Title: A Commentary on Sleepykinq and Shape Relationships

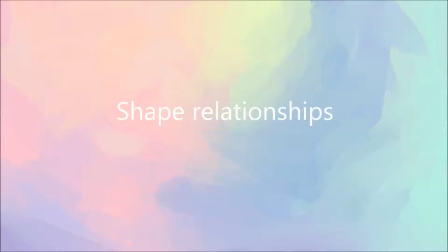0:00 A commentary on Sleepy King and shape relationships. By me. So, disclaimer, this is not hate on Sleepy King in any way. It's just my opinions and critique on how they draw their characters and their new style. Obviously, if you like their new style, that's entirely up to you and you're allowed to like it. And Sleepy King is allowed to do whatever they want to do with their art. I just wanted to give my two cents and give my own commentary and what I think could be improved.
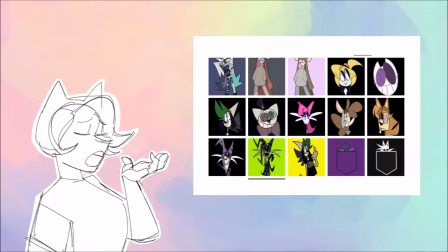0:36 So if you don't already know who Sleepy King is,
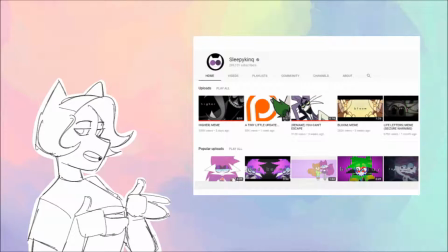0:39 he's basically an artist who also animates on YouTube and is pretty big, I would say, in the animation meme community.
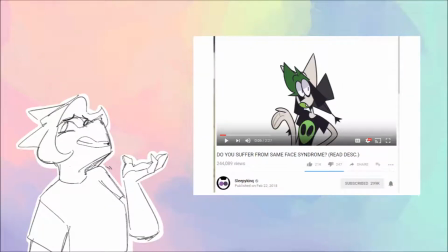0:49 A couple of months ago, he made a video called Do You Suffer From Same Face Syndrome,
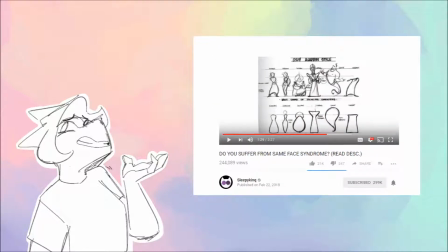0:53 in which he talks about same face and shape relationships within characters. And he talks about his drastic change in character style. Now I applaud Sleepy King for actively trying to improve their art with techniques such as shape relationships, and I think that's a good mentality to have as an artist. However, I do think that some things can be improved upon in their usage of shape relationships.
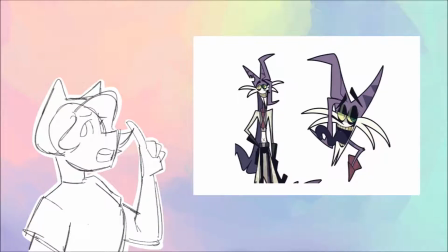1:30 So for my first point, I'm going to point out their overuse of shape relationships.
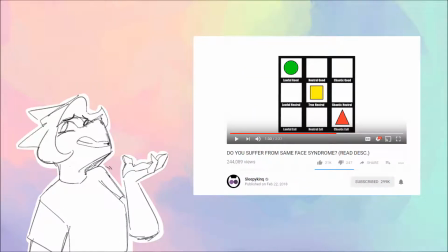1:37 Shapes are convenient to use in character design to quickly convey an archetype or stereotype of a character.
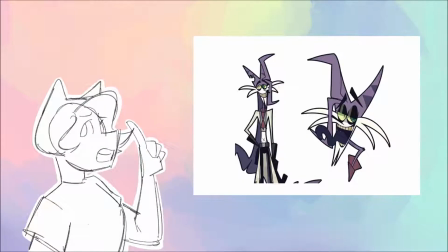1:47 Yes, but there is such a thing as too much. If you take a look at some examples in media,
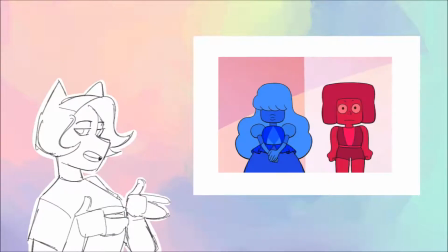1:55 I'm going to use examples from Steven Universe. uh so take this sapphire and ruby sapphire has soft
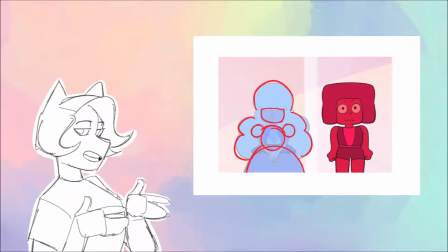2:04 round shapes to convey her delicate and soft nature and ruby a fighter
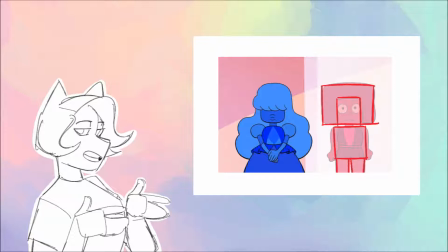2:11 gem um is created of box-like shapes which shows the viewer's stability and
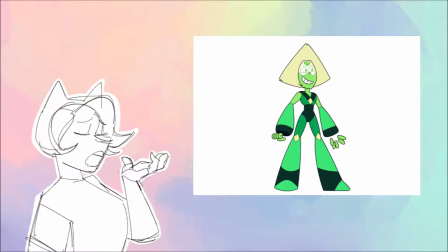2:17 strength within the character um and another character peridot who is an antagonist in the beginning is made up of triangular shapes not only to show where her loyalties lie which
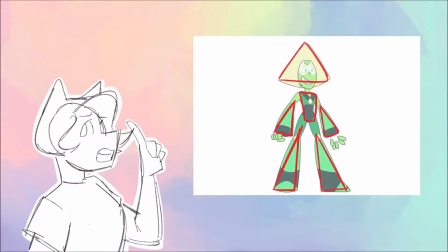2:34 is with the diamonds but also perhaps her need for precision and her uptight nature
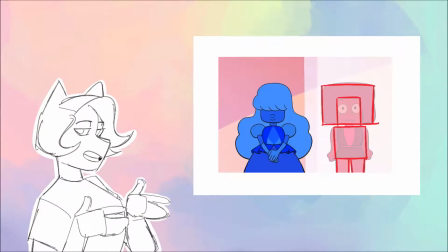2:40 so we have round shapes square shapes and triangle shapes but what makes them work
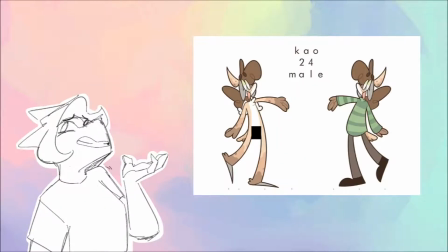2:48 on these characters is the subtlety the shape relationships of a character should not be all that a character relies on,
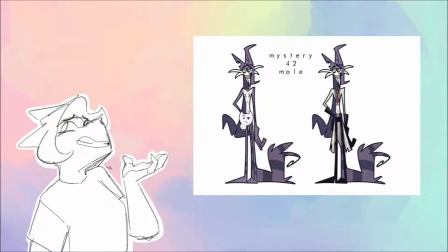2:56 or a character should not rely entirely on the shape to convey their personality.
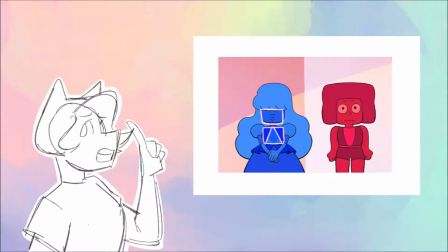3:05 Sapphire, for example, is not entirely made up of circles. She also has a few boxy shapes. She has some points within the design of her dress. Ruby has soft edges even though she's made of squares.
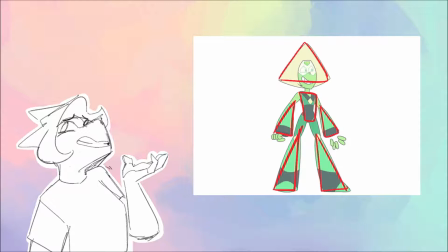3:23 And Peridot, a villain, probably has the most dynamic use of shape in her design as she goes through the most change out of the three. She is made of triangles. Yes, but they are paired with rectangular shapes. Now if we take a look at Sleepy King's new style, we can see that they have a round character, Kao,
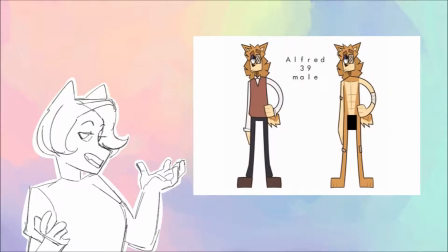3:49 a square character, Alfred, and a triangular character, Mystery. Which is pretty simple, right? But when you look at them, everything about them has become a shape relation.
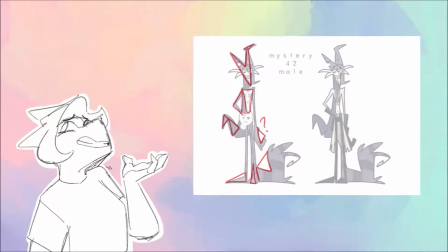4:02 Mystery now is an amalgamation of sharp angles and lines, and Alfred is completely made of a box-like shapes,
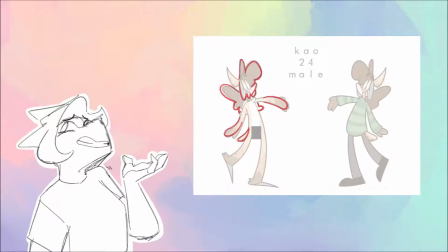4:11 and Kao is like entirely like like a cloud basically so when you don't have
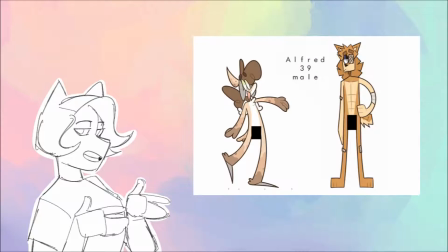4:18 relationships between characters it makes it hard to compare them to each other it's just too much like look at
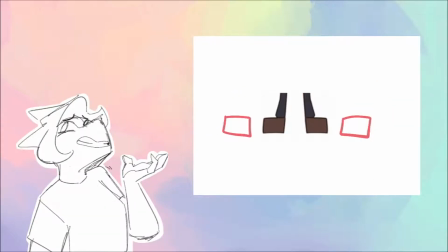4:26 the feet on these characters there's no reason to make Alfred's feet literal boxes because the character's personality does not rely on
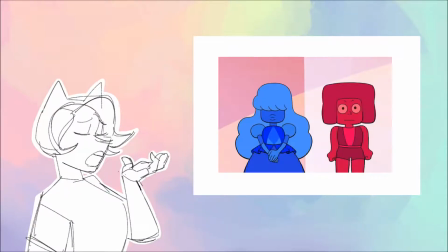4:33 their feet primarily we're going to see the upper half of their body so that's where design matters most.
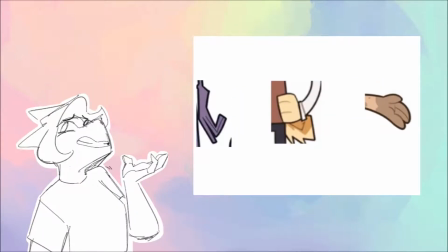4:40 In things such as feet or hands, I would say keep them consistent throughout characters just to show that this is what a hand in my universe looks like.
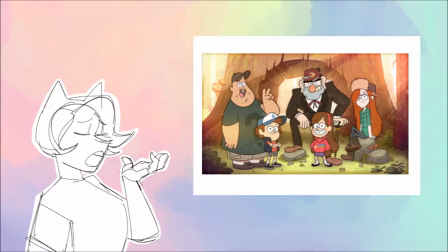4:54 Here's a really good example. These are the characters of Gravity Falls. They look as if they can exist in the same universe, yet still retain shape relationships that are dynamic between characters.
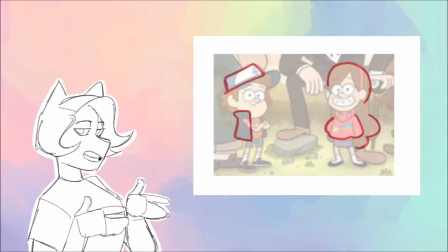5:07 You can see this especially in Dipper and Mabel, who are twins, so obviously they have to look alike. But Dipper is more analytical and down to earth than Mabel is, so he's given very structured, box-like shapes within his clothing.
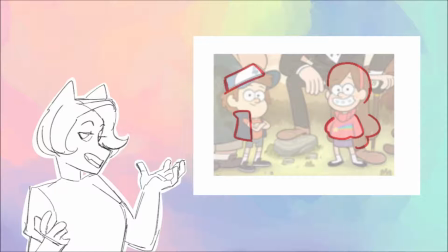5:25 Mabel, who is more happy-go-lucky, is given soft, rounder shapes in her sweater and also in her hair. You don't need much to tell your audience who they are. You don't need to give Dipper square feet.
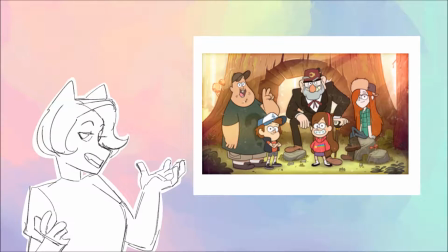5:40 When you use subtlety, you can have a wide range of characters of all types of shapes.
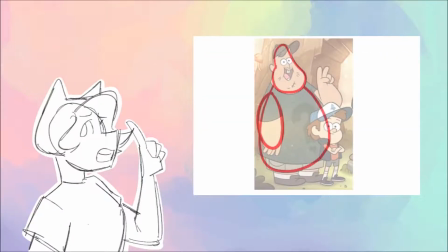5:47 Seuss is inaugurably made up of more soft shapes than Mabel, therefore we can infer that he is even more fun-loving and pure.
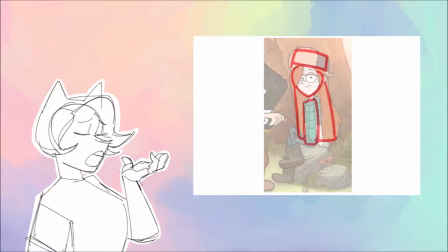5:57 Wendy has the same box relations in her hat as Dipper has, but she has sharper shapes in her chin nose and hair so this shows she's more of a risk taker more of a rebellious teen grunkle stan has the same ambiguity
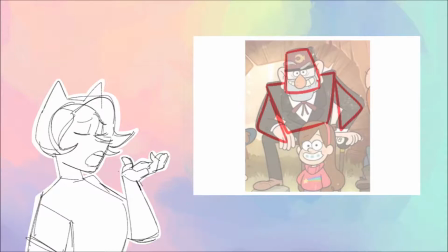6:13 as paradox did he has boxy shapes but he also creates triangle shapes with his person in the way that he poses he's a stable figure within mabel and dipper's life he's their grunkle he's their caretaker but he's also a con artist and he also keeps a lot of secrets.
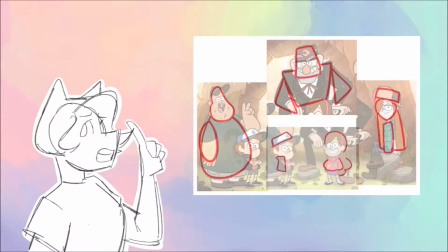6:33 He's a dynamic character. They're different where it matters most. Yet we still have similarities because, well, they're all humans.
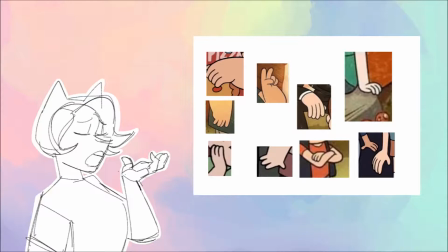6:43 The hands are relatively the same because hands amongst people look relatively the same except in size.
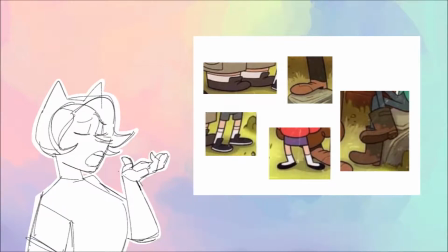6:51 Their shoes all look like shoes from this universe. The only character that is literally made up of all shapes is Bill Cypher.
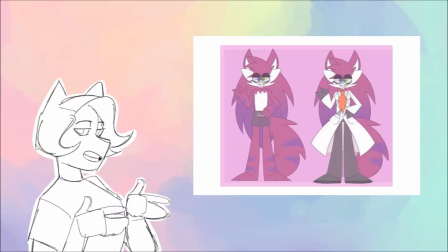7:01 Two, falling flat. While the old style had same face, it worked as a flat style. It was simple, easy to read, it was cute, and it worked for animation.
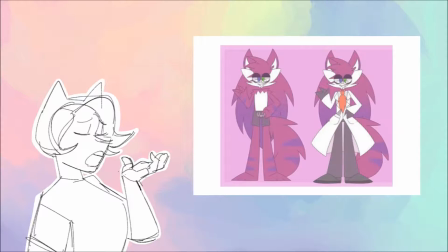7:16 I think it worked for the purpose it served, such as animation memes, where you could make them in a quick amount of time, which helped with YouTube's algorithms not being very animation friendly,
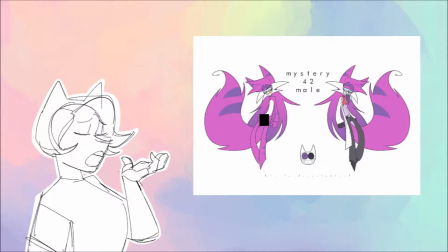7:29 it's just not feasible to make a video every week if you're animating complicated characters.
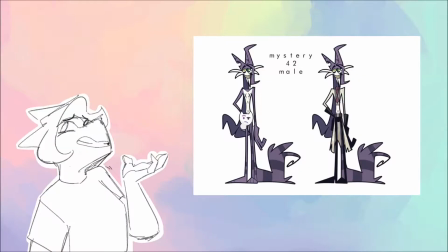7:40 With the new style, however, I do think there is a certain dimensionality to be desired.